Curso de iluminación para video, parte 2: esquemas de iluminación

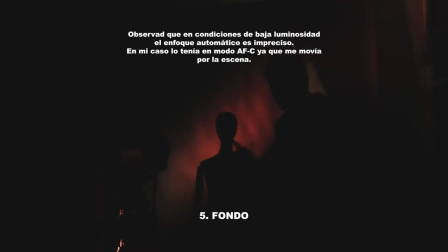7:54 Bien, también, como veis, según la disposición de todas estas luces, yo estoy creando diferentes efectos, ¿no? Y ahora mismo con esta luz de fondo puedo hacer incluso fantasmagorías y cosas así.
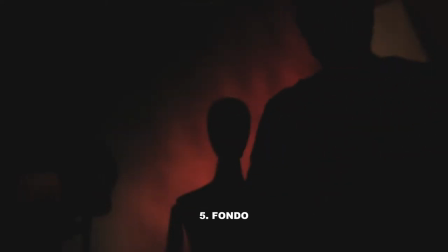8:08 Bueno, perdonadme. Vamos a volver entonces al esquema de luz principal con todas las luces.
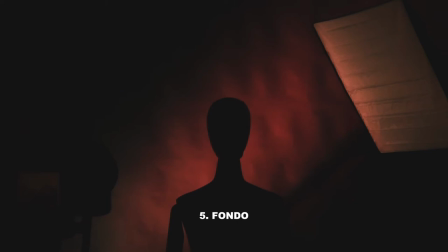8:15 De atrás a adelante, otra vez como antes, tenemos el kicker,
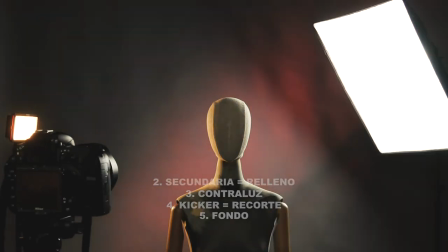8:20 contraluz, relleno y luz principal, ¿de acuerdo? Ahora habéis visto la función de cada una de las fuentes de luz que se utilizan normalmente en lo que se llama el triángulo de iluminación básico, que es el heredado del desarrollo de la industria cinematográfica de Hollywood, ¿de acuerdo? Ya lo comentamos en clase, pero normalmente ese triángulo de iluminación tiende a favorecer lo que es la representación de la cara del sujeto, y en aquellos momentos que, digamos, las producciones cinematográficas hacían una inversión grande en pagar los sueldos de las estrellas y ellas, digamos, eran el polo de atracción en las películas, pues digamos que se pretendía de que salieran favorecidas las estrellas, ¿de acuerdo? Los rostros de las estrellas. Una vez que hemos visto el conjunto de luces en ese triángulo de iluminación básico, vamos a empezar ahora desde cero. Imaginemos que solo tenemos una única luz, porque evidentemente no necesariamente tenemos que simular siempre los esquemas de iluminación, es decir, habéis visto cómo la orientación de cada luz nos puede dar más o menos una calidad de iluminación diferente y va a tener una repercusión subjetiva en la representación de la escena, ¿de acuerdo? Entonces, veamos qué pasa entonces con cada una de las luces, colocando y controlando cada una de las luces. Imaginemos que solo tenemos una única fuente de luz principal. Bien, pues como veis,
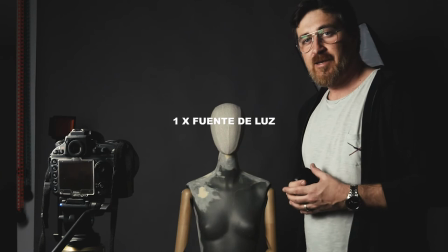10:05 con una única fuente de luz se reducen esas posibilidades formales que nos permiten las otras luces.
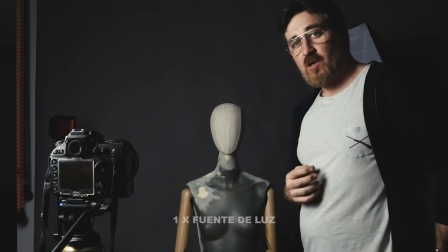10:13 Bien, ahora mismo tenemos la fuente de luz principal colocada a 45 grados con respecto al sujeto.
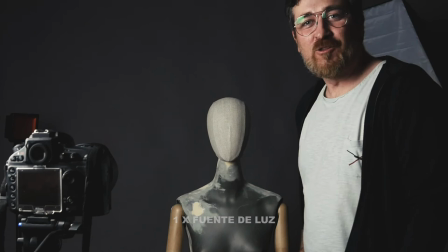10:20 Vamos a ver qué pasa si la colocamos en una orientación diferente. Entonces, vamos a colocarlo ahora a 90 grados con respecto al eje.
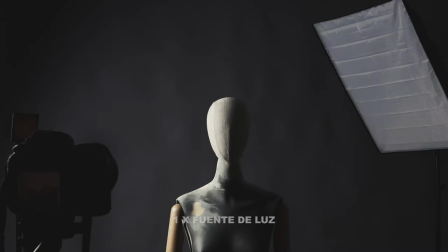10:29 Como veis, cuando coloco
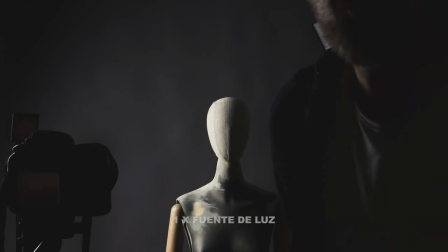10:33 la luz completamente lateral, conseguimos un efecto de claroscuro que también es interesante.
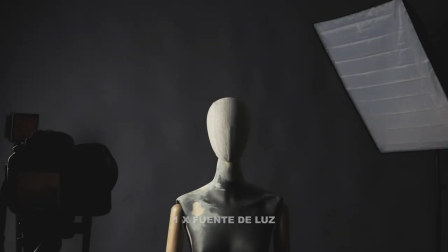10:41 A medida que voy moviendo
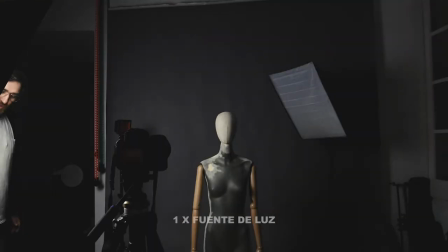10:45 el panel, como veis, en este caso es lo que os comentaba, el problema que tenemos
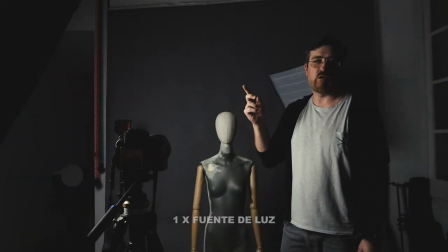10:51 con los paneles con respecto a los proyectores, y es que nos iluminan residualmente la escena.
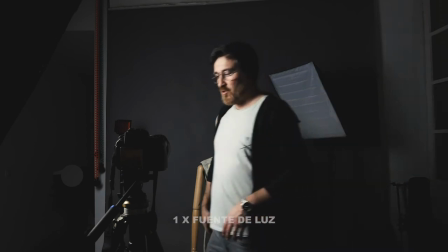10:58 Vamos a seguir, lo vamos a colocar completamente frontal,
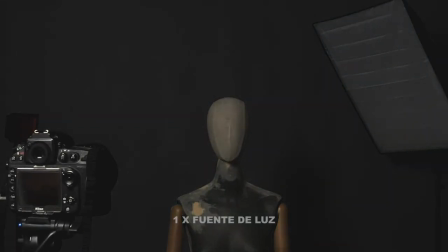11:02 nos crea una luz más o menos neutra, ¿de acuerdo?
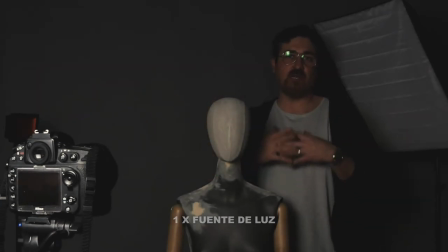11:07 No se provocan sombras, no se recorta, es una luz completamente neutra. En este caso estoy utilizando un panel y, como os decía, se pierde mucha intensidad de luz a una distancia más o menos larga, con lo cual no podéis apreciar.
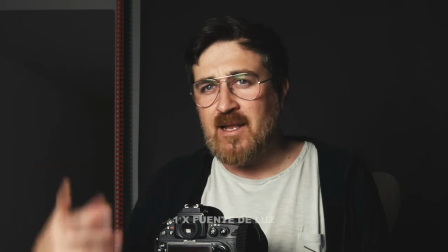11:23 Pero si yo me acerco, en este caso, como es un panel, puede tener cierta gracia porque
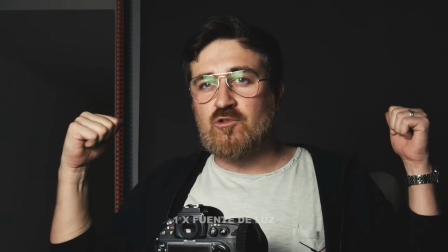11:31 nos ilumina uniformemente. Y como tengo el fondo completamente oscuro, es una imagen que puede ser más o menos interesante.
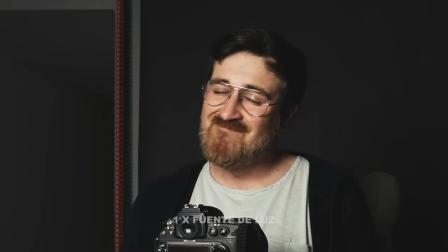11:39 Otra cosa sería con proyector. Un proyector mucho más unidireccional, dudo que sea tan agradable la imagen.
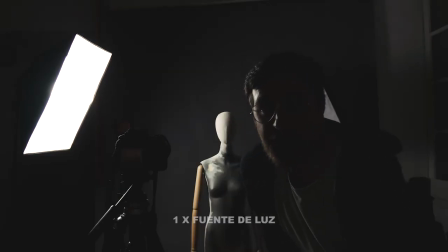11:46 Con una única fuente de luz principal se nos crean sombras duras. Y es por eso que os hablaba de que luego vamos a colocar una luz de secundaria de relleno para mitigar esas sombras, ¿de acuerdo?